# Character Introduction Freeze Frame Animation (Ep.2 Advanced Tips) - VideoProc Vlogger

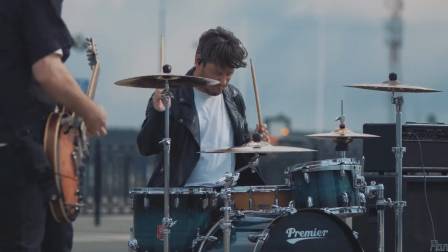(0:25)
Welcome back to another tutorial on making a freeze frame opener. In our last video, we finished up the transitions,
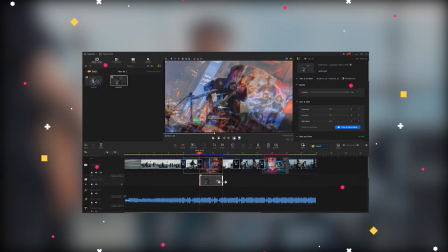(0:33)
the freeze frame effect, and also teached how to improve the ambience using preset effect.
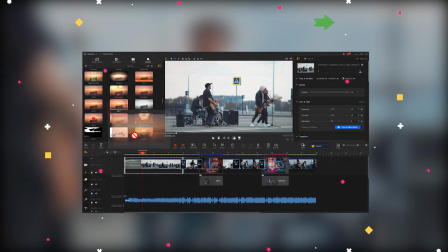(0:38)
If you haven't watched that yet, be sure to click the link in the upper right to check it out, so that you can keep up with this video.
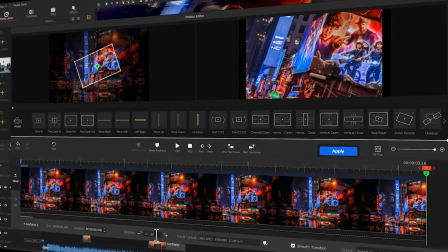(0:47)
And in today's video, we're going to add more motion and interesting text effect to the freeze frame effect.
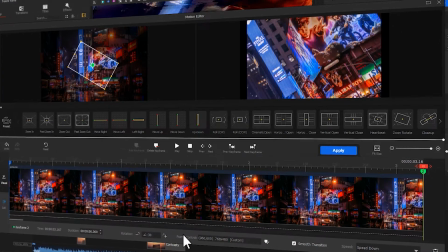(0:54)
Let's get a video started.
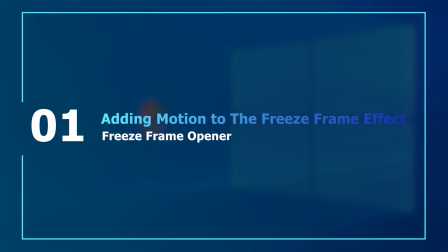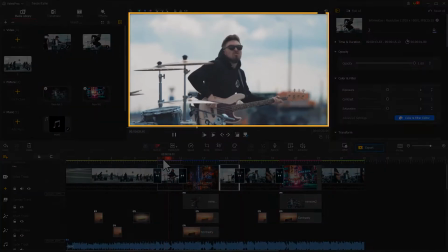(1:12)
Launch VideoProc Vlogger. In the last video, we created the freeze frame effect, but the static effect is boring and dull.
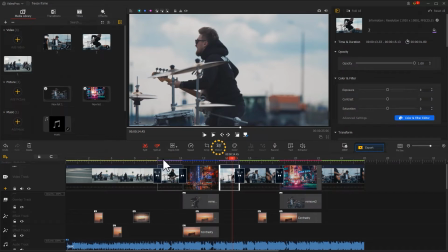(1:22)
So we will use the motion icon in the toolbar to give it some movement. First, select the background image.
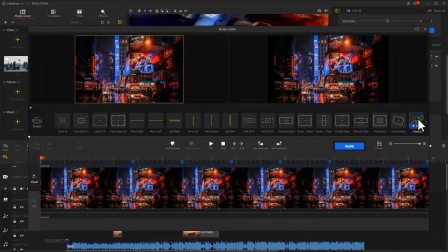(1:30)
Click on motion to enter the motion editor panel, in which you will find a bunch of motion presets to choose from. And I'm gonna go with the zoom rotate preset effect. Click on it. You will see three keyframes are created automatically. Let's first have a preview.
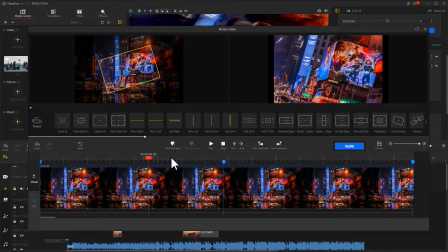(1:52)
The effect here goes from the original state to zoom rotate, and then back to the original state.
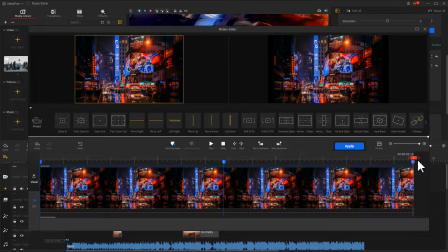(2:00)
And I don't need it to go back to the original state, so we select the third keyframe first. Click delete keyframe to remove it. Then select the second keyframe.
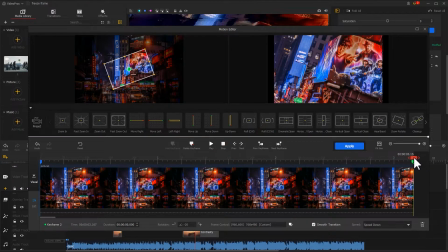(2:12)
Drag it to the last frame position. This way, we can get a continuous zoom rotate effect all the way from the original state.
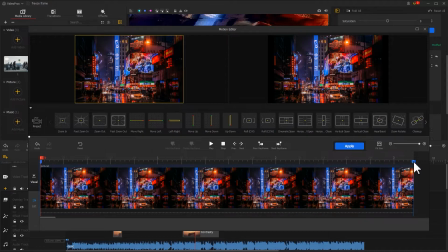(2:23)
Next, we select the second keyframe and edit the parameters.
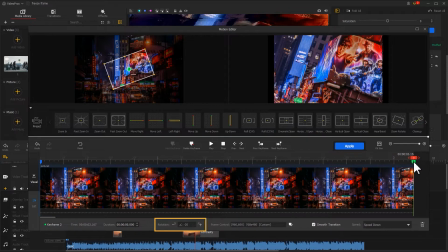(2:27)
For example, if I want it to rotate in another direction, we change the value in rotation and adjust it to a positive number.
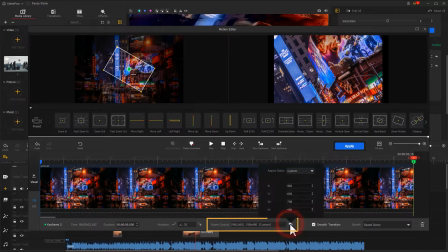(2:36)
Then we click on the frame control, define the frame range. This completes the motion. Preview the effect.
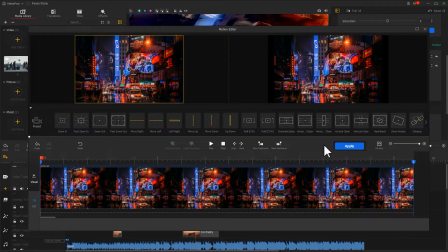(2:52)
Well, not bad. Click Apply to return to the main interface.
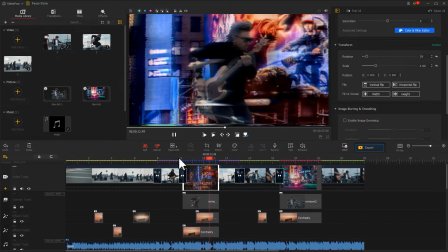(2:56)
Now, you should know that when the background moves, but the characters don't, it will also create a strong sense of disconnection.
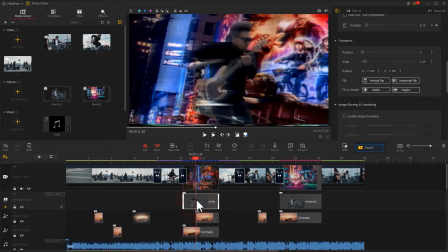(3:04)
So let's go ahead and select the character image. Click on the motion icon.
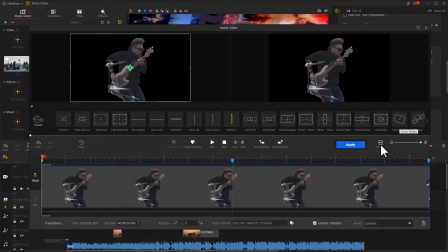(3:09)
Here, we also select the zoom rotate preset for it. Edit the keyframe using the same method to achieve continuous zoom rotate effect.
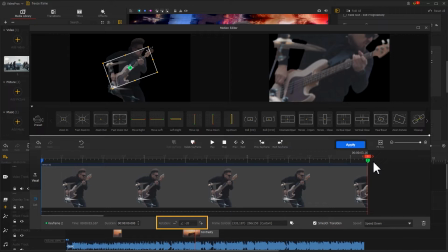(3:20)
While the difference here is that we don't need to adjust the rotation value here, but just let it stay at a default minus 20 degrees. We just need to edit frame control parameters to the right value. This will give us a nice motion effect.
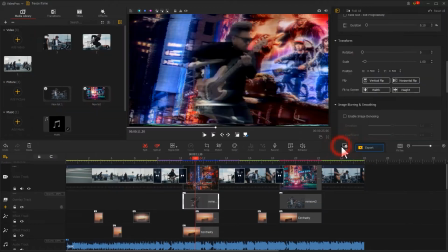(3:43)
Click Apply when we're done. Let's look at the clip again.
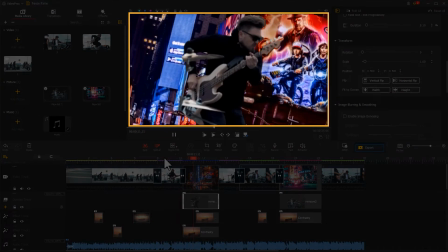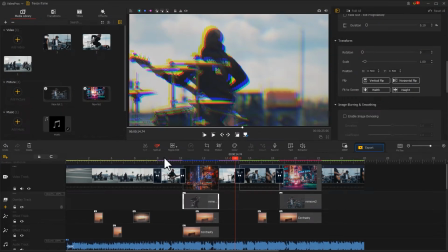(3:54)
Isn't it much better than the static one at the beginning? Apply the same method on this freeze frame effect.
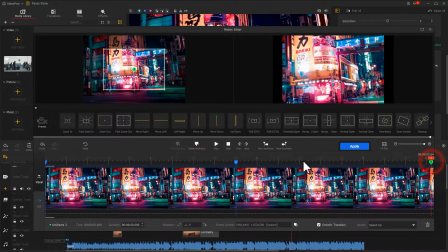(4:01)
This way, we can further enhance the dynamics and the integrity of the video.
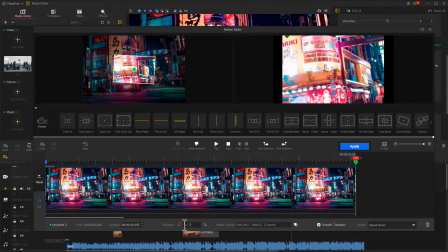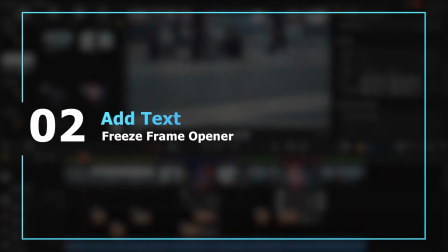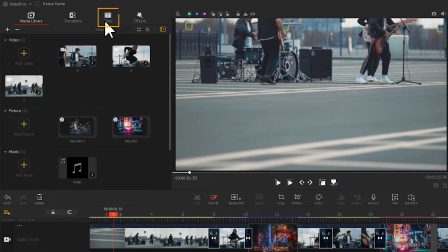(4:18)
Now, we open the title panel in the top left. Select the favorite title preset.
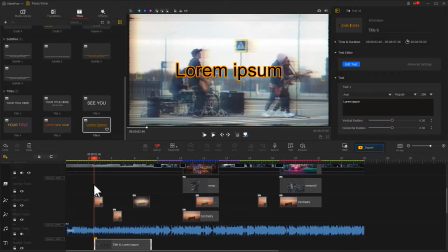(4:25)
Drag it to the subtitle track. Adjust the duration and the position to align with the freeze frame effect.